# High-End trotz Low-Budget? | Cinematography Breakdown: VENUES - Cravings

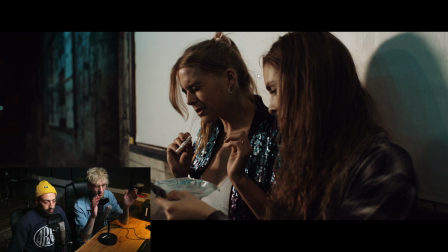1472s
Das ist eben dieses Flexlight, von dem ich vorhin gesprochen habe. auf einem Akku. Jule steht hier einfach und wir haben die Hauttöne auch da wieder schön warm gehabt und dadurch, dass der Hintergrund, wie er schon gesagt hat, durch die Brücke eh schon sehr stahlblau ist, gibt es da einen geilen Kontrast. Direkt in den Kamera muss man nichts mehr dran machen. Weißt du noch, wie weit Jule entfernt war von den beiden mit der Lampe?
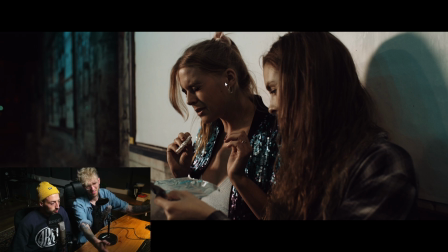1489s
Ja doch, da wo halt der Bürgersteiger, wahrscheinlich sind es drei Meter, wahrscheinlich sind es nicht mehr. Ja, aber ist okay. Ich finde, das ist für ein schnell geleuchtetes Bild, wir haben ja auch hier die ganze Zeit, das ist sehr running, gar nicht gedreht. Ja, super running. Schnell hier drauf, dann schnell da drauf, alles handheld, kein Stativ und nix. Und dafür, finde ich, ist das mega schick.
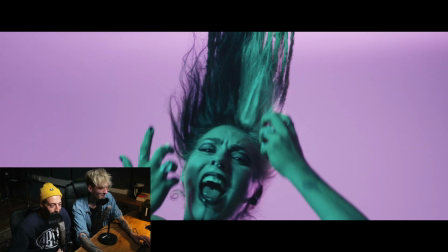1507s
Ach, jetzt sieht man nochmal, wie schön Lela offensichtlich auf den Kopf hängt.
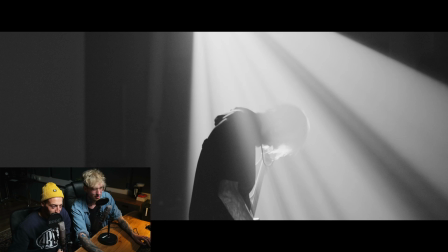1512s
Ja, bei Lela merkt man es natürlich viel krasser. Und trotzdem haben uns mehrere Leute gefragt, wie habt ihr das gemacht? Es kommt vor allem dann geil, wenn sie sich viel bewegt.
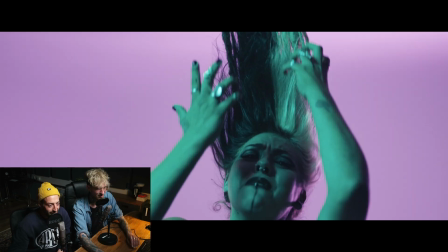1518s
Also ich finde, das ist mega nice.
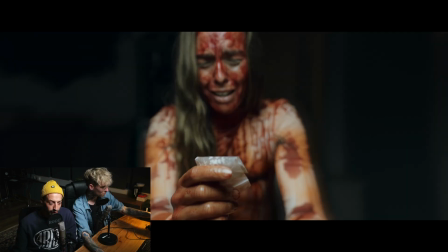1520s
Wir wollten halt zeigen, wie schmerzvoll ein Entzug ist von einer stark körperlich abhängig machenden Droge. Und haben nach Bildern gesucht, die das zeigen können. Und irgendwann kamen wir an den Punkt an, wo wir gesagt haben, ja, was wäre, wenn man ihr Fleisch sieht?
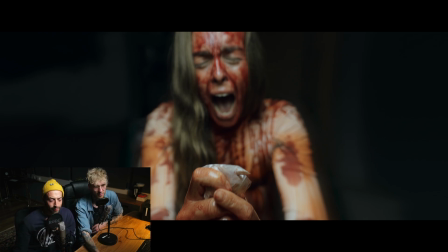1538s
Um so ein bisschen einfach das Gefühl zu verbildlichen, was entsteht. Und dann mussten wir aber schauen, okay, wie machen wir das in unserem Budgetrahmen? Und es gibt eben so diese Bodysuits, die so aussehen wie ein enthäuteter Körper,
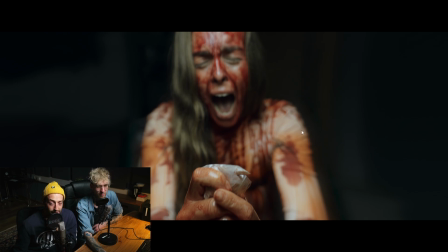1555s
aber die sehen gleichzeitig auch sehr, sehr, sehr billow aus. Also haben wir diese Suits mit Kunstblut etwas krasser gemacht. Und trotzdem sah es in der Kamera nicht gut aus. Man sieht hier halt einfach die Falten. Es ist halt einfach...
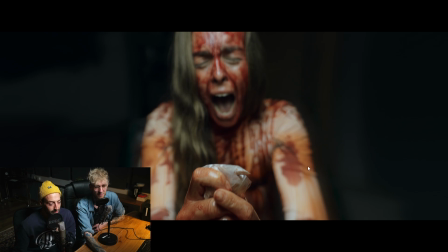1571s
Man sieht den Stoff. Das ist ein bisschen schade. Man hätte das richtig genial schminken, airbrushen müssen auf die Haut. Das wäre nicht machbar gewesen. Ich finde trotzdem auch hier, in to out ist das völlig fein. Wir haben hier auch sehr offenblendig gedreht, haben den Fokus nach vorne auf die Droge.
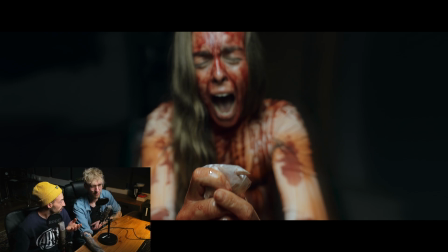1586s
Das war der finale Trick. damit hat es dann funktioniert. Ja, und ich finde vor allem, ehrlich gesagt, das Gesicht sieht so krass aus mit dem Blut. Das ist so ein heftiges... Das Gesicht ist tatsächlich einfach nur Kunstblut, kann man sich wahrscheinlich denken. Und auch hier ist wieder eine Distortion mit drauf.
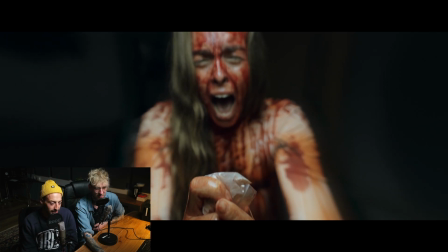1601s
Das Bild verzerrt von nach hinten immer stärker. Und durch die, auch hier ist eine leichte Unschärfe drauf, einfach um so ein bisschen davon abzudenken, dass das eigentlich gar nicht so richtig geil aussieht. Worauf ich auf jeden Fall hinaus wollte, wir haben diesen Schuss zuerst gemacht und wussten dann, dass Jenny ja komplett, also sie muss danach duschen.
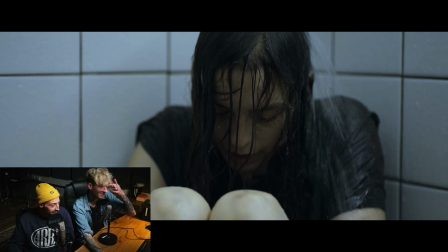1619s
Und dann haben wir noch den Schuss gemacht, wo wir uns dachten, super. Wenn sie jetzt eh schon nass geduscht ist. So ein schönes Klischeebild aus einem amerikanischen Coming-of-Age-Film.
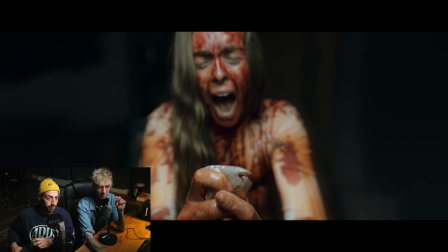1628s
Was hier tatsächlich noch mega interessant ist, ist, dass wir auch das bei Tag gedreht haben in Joschas Wohnung.
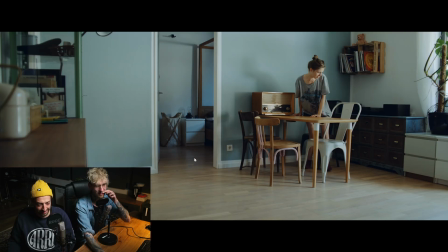1635s
Und ich kann mal kurz ein Tageslicht-Set zeigen. Das ist, Jenny sitzt tatsächlich hier auf diesem Stuhl, während wir das... Auf diesem Platz. ist wichtig, weil es kommt nachher noch was zu dem Stuhl.
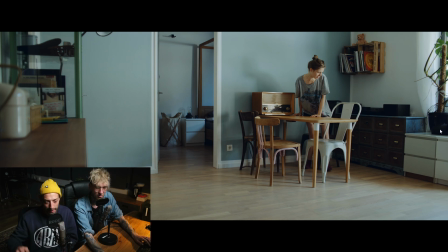1651s
Und wir hatten hier rechts ein großes Fenster, das zu einem Balkon führt und da kommt natürlich viel Licht durch. Und wir haben es, glaube ich, mit Müllsäcken wieder mal gemacht, oder? Ja. Wir haben einfach Müllsäcke davor geklatscht, um schon mal zu sagen, wir minimieren das Tageslicht, was reinkommt.
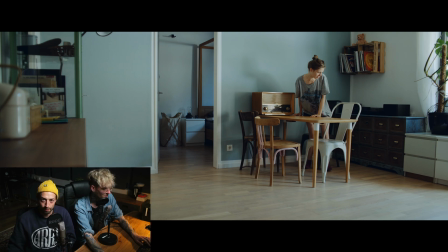1665s
Man kann nämlich super ein Fenster dunkel machen mit Moltern. Aber den muss man da irgendwie vorkleben oder einklemmen.
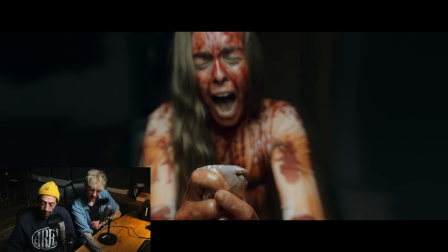1671s
Ist nicht so leicht. Aber eine Mülltüte, wenn man die von der Rolle nimmt, so diese schwarzen oder blauen dicken Mülltüten, die sind statisch aufgeladen. Und man kann die einfach so ans Fenster machen und die halten sofort. Am besten schwarz, weil die halt doch meistens noch ein bisschen durchlassen, gerade wenn Sonne oder sowas kommt.
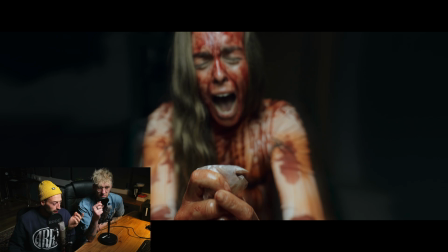1685s
Und blau hat dann natürlich direkt eine Farbe mit drin. Das Tolle ist, ganz kurz, es ist nicht mal schlimm, weil man diese Mülltüten dann nachher noch verwenden kann. Die sind als Mülltüten ja nicht schlechter geworden. Du tust einfach wieder zurück in deine Küche und nutzt sie. Und nutzt sie, ist perfekt. Das heißt, damit haben wir auf jeden Fall die Grundhelligkeit schon mal runtergenommen in der Wohnung.
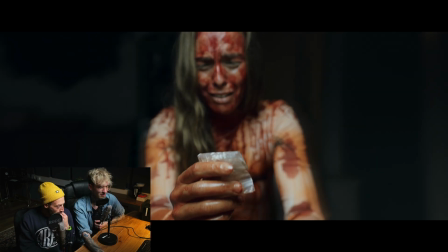1705s
Ähm, und das gesamte Licht, auch hier wieder, die Amaran F21C, einfach dieses Flex-Light, was Jule mit einem Grid super toppig über Jenny gehalten hat.
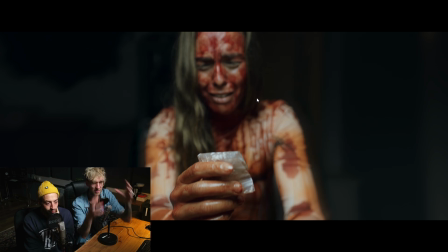1717s
Ähm, dass wir eben im Hintergrund nichts treffen und sie so richtig separieren, auch um den ganzen da wieder ebenfalls so eine Surrealität auch mitzugeben. Und ich find's halt krass, weil solche Bilder kann man ja eben sehr low-budget herstellen. Das ist nicht dieses Ding, dass man da immens viel Power verbraucht zwingend.
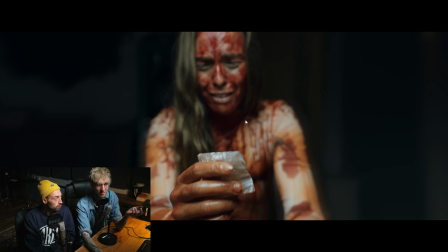1733s
Es geht alles. finde ich cool, weil das Bild gefällt mir wirklich richtig, richtig gut. Sieht einfach geil aus. Ich finde die Reflektionen sind einfach geil, die Schatten sind geil. Du siehst alles, was du sehen musst. Es ist halt auch gut, dass die Hand genauso ist, dass man den Kragen vom Ärmel nicht sieht, der halt zeigen würde, dass das ein Stoff-Billow-Ding ist.
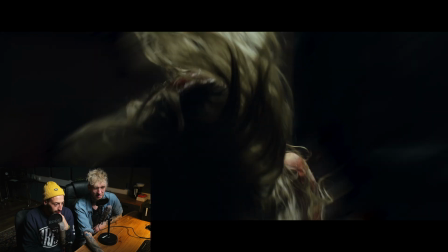1754s
Jule ist hier einfach mit dem Licht mitgewandert. Sie ist quasi so eine Bewegung mitgemacht.
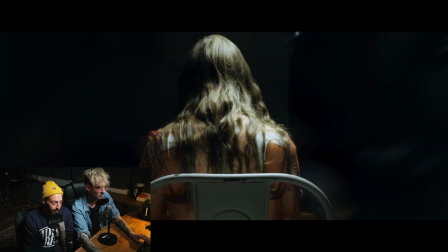1760s
So, und jetzt wolltest du bestimmt noch was zu dem Stuhl sagen.
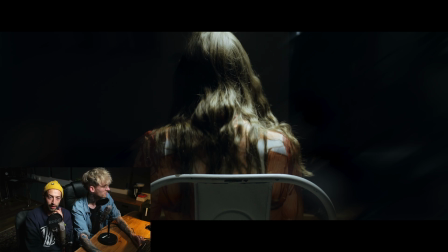1761s
Wir haben diesen Shot gemacht und wollten den so ein bisschen in einem Slow-Motion-Feel haben, dass wir nachher vielleicht noch mit einer Speed-Ramp arbeiten können, damit es im Schnitt mehr Kraft kriegt.
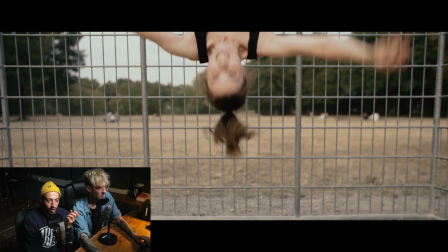1770s
Aber wir konnten nicht so langsam das Ganze drehen, wie wir es gern wollten.
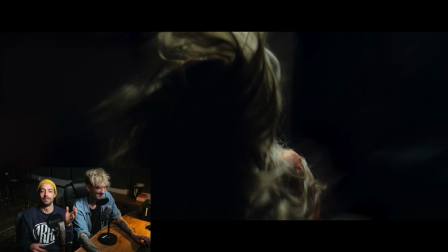1776s
Also habe ich mich unter den Stuhl gehockt und Jenny, die Schauspieler, hat uns also mit dem Stuhl nach hinten, ich habe sie gefangen und dann langsam abgelassen.
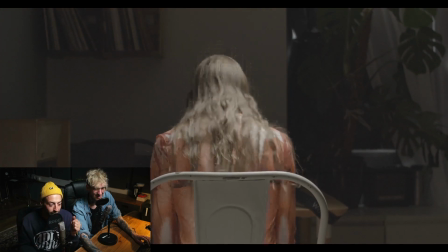1786s
Und damit hatten wir dann... Da sieht man deine Hände. Ja. Achtung. Zack.
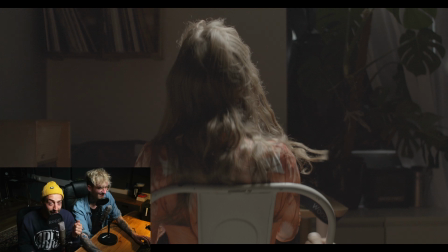1790s
Einen künstlichen Speed-Ramp sozusagen, weil ich den Stuhl bremse und nicht der Effekt im Schnitt.
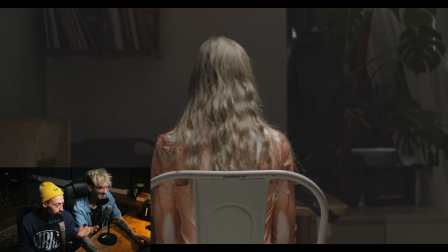1797s
Und das heißt, ich weiß nicht, wie oft wir es gemacht haben, zehnmal oder was? Ja, bestimmt. Auch in verschiedenen.
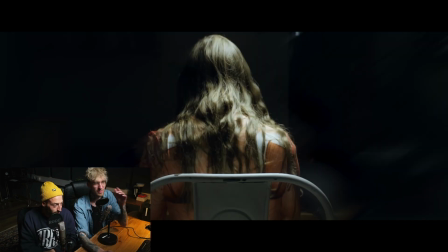1801s
Wir haben das als Slow-Mos aufgenommen und wir haben ganz viele verschiedene Sachen probiert, um auch wirklich sicher zu gehen, dass wir irgendwas haben, was klappt.
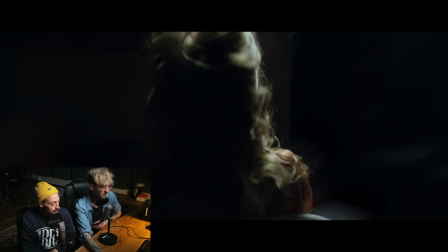1807s
Genau, weil der Moment, man hat es gerade eben schon gesehen, ist wieder so eine Übergangssituation in die Vergangenheit.
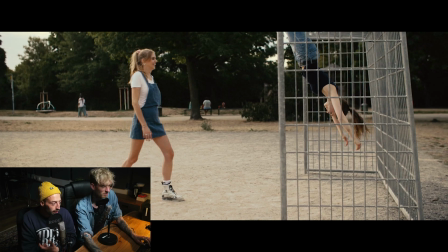1815s
Und wir wollten halt sicher gehen, dass diese Übergänge funktionieren. Deshalb haben wir die auch aus verschiedenen Perspektiven gedreht.
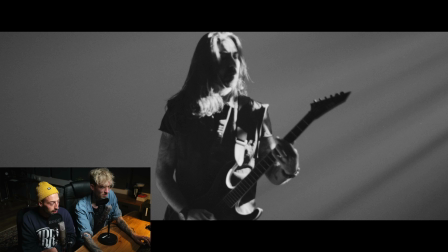1820s
Beim Tor sieht man schon mal zwei. Auch für diese Perspektive, die seitliche, gibt es einen passenden Stuhlfall, der dazu gepasst hätte.
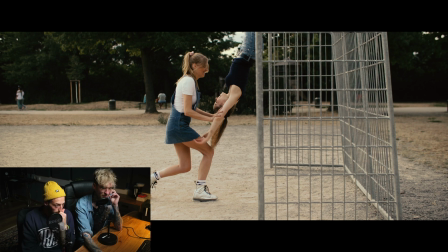1829s
Das waren auch wirklich, da haben wir auch lange eben drüber philosophiert im Vorfeld. Fällt die Kamera mit? Machen wir eine statische? Nach vorne, nach hinten? Das ist manchmal gar nicht so leicht. Und vor allem dann versucht man das mal auch in Worte zu fassen. Ich weiß noch, wie ich da meinte. Ja, und dann machen wir so einen Halbfall und dann bei dem anderen wieder hoch. Und was, was laberst du?
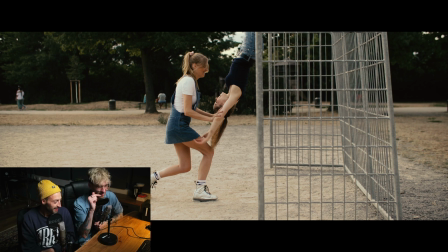1846s
Das ist manchmal ein bisschen tricky. Deswegen haben wir das tatsächlich, diese Sachen sind eben verstoryboardet geworden, damit wir wissen, worüber wir reden.
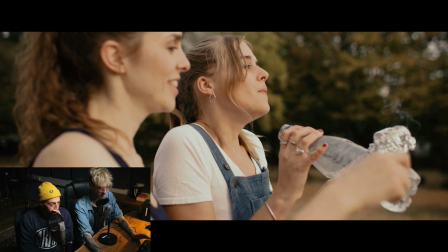1853s
Und das ist alles hier. Wir haben nichts gemacht. Die sitzen wirklich immer noch auf dem Tor. Ich bin oben mit aufs Tor geklettert. Da ist keine Lampe, da ist kein Bounce, da ist gar nichts.
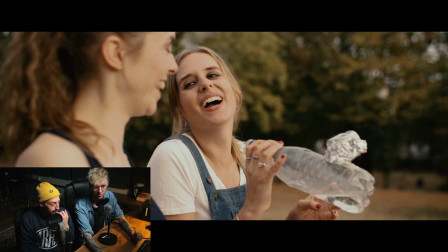1861s
Das ist wirklich einfach Nachmittagssonne durch ein bisschen Wolke. Also perfekte... Das war eigentlich mal eine goldene Stunde. Das war deutlich früher noch. Ja, das muss man echt sagen, wenn man so Außenschüsse hat. Ein bisschen Glück gehört dazu. Das ist auch immer bei der Planung für uns immer dieses Ding von, was machen wir, wenn es die ganze Zeit nur regnet?
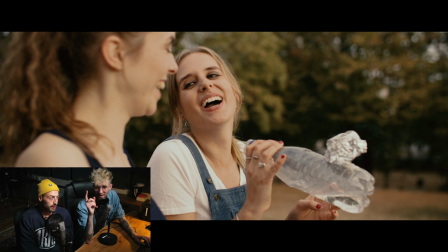1879s
Das wäre kacke geworden. Deswegen hatten wir auch einen Plan, dass wir einen Tag Indoor und einen Tag Outdoor hatten.
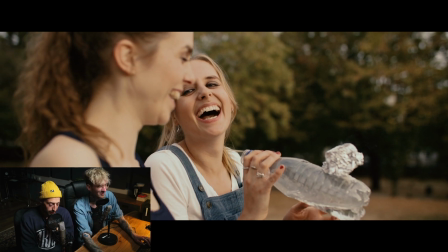1885s
Den kannst du überlassen dir. Das heißt, wir haben den Drehplan so gemacht, dass wir diese Indoor- und Outdoor-Tage hätten tauschen können. Ganz spontan und kurzfristig. Hätte es jetzt gehießen, okay, der Tag, an dem wir drinnen drehen wollen, ist super sonnig und der andere ist ganz regnerisch.
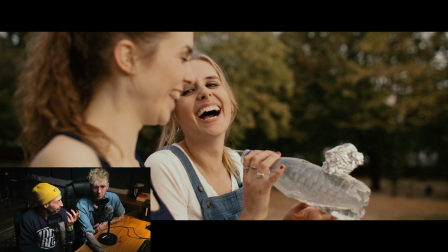1900s
Dann hätten wir getauscht. Eigentlich total stumpf. Es ist stumpf und ich glaube, das geht auch nur, weil wir das in so einem kleinen Team gedreht haben. Wir hatten ja bei den Drehtagen dich, mich, die beiden Darstellerinnen, Jule und Lisa. Ja. Und das war's. Und es ging halt, weil wir in meiner Wohnung gedreht haben, andere Motive hätte man ja sonst für zwei Tage anbieten müssen.
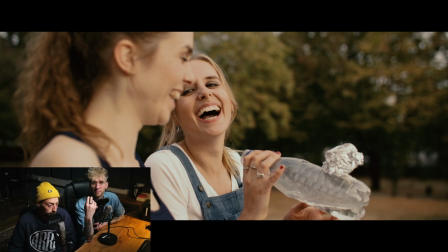1920s
Und im Studio, hier in der Küche. Also wir hatten alles, alle Motive waren frei verfügbar für uns. Außer das Studio, wo wir die Band performen. Genau, aber das haben wir eben später gedreht.
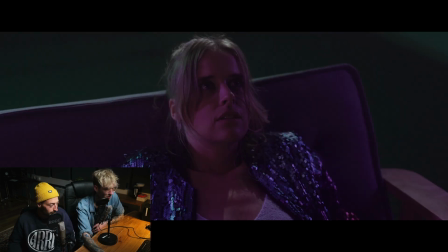1929s
Das war was ganz anderes. Ich würde gerne mal über die Anna-Morfen-Linsen sprechen. Ja, let's do it. Die kommen nämlich Haha, pass auf, ich mach mal hier zwei Sachen an.
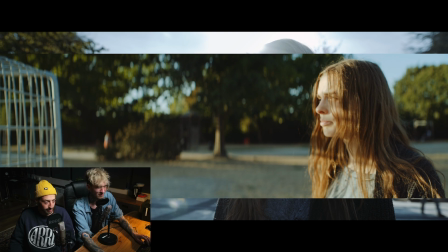1936s
Ja. Wir haben ja viele von den Anamorphen-Sachen gar nicht genutzt. Das hier zum Beispiel ist ein wahres, echtes Anamorphes-Bild.
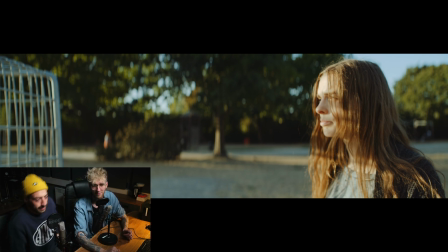1945s
Das ist zweifach Vollformat von Xen, 50 mm. Ein riesen Oschi. Also was für ein Gerät. Leckt mich fett. Das Objektiv, meine ich. Das hatten wir an der Mavo.
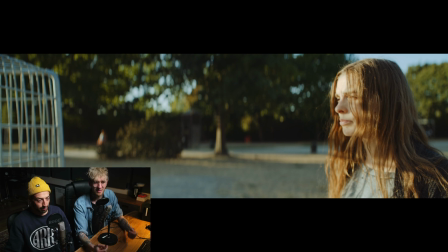1958s
Wie würdest du die Szene beschreiben? Das ist ja ein Return an die Orte der Glücklichkeit.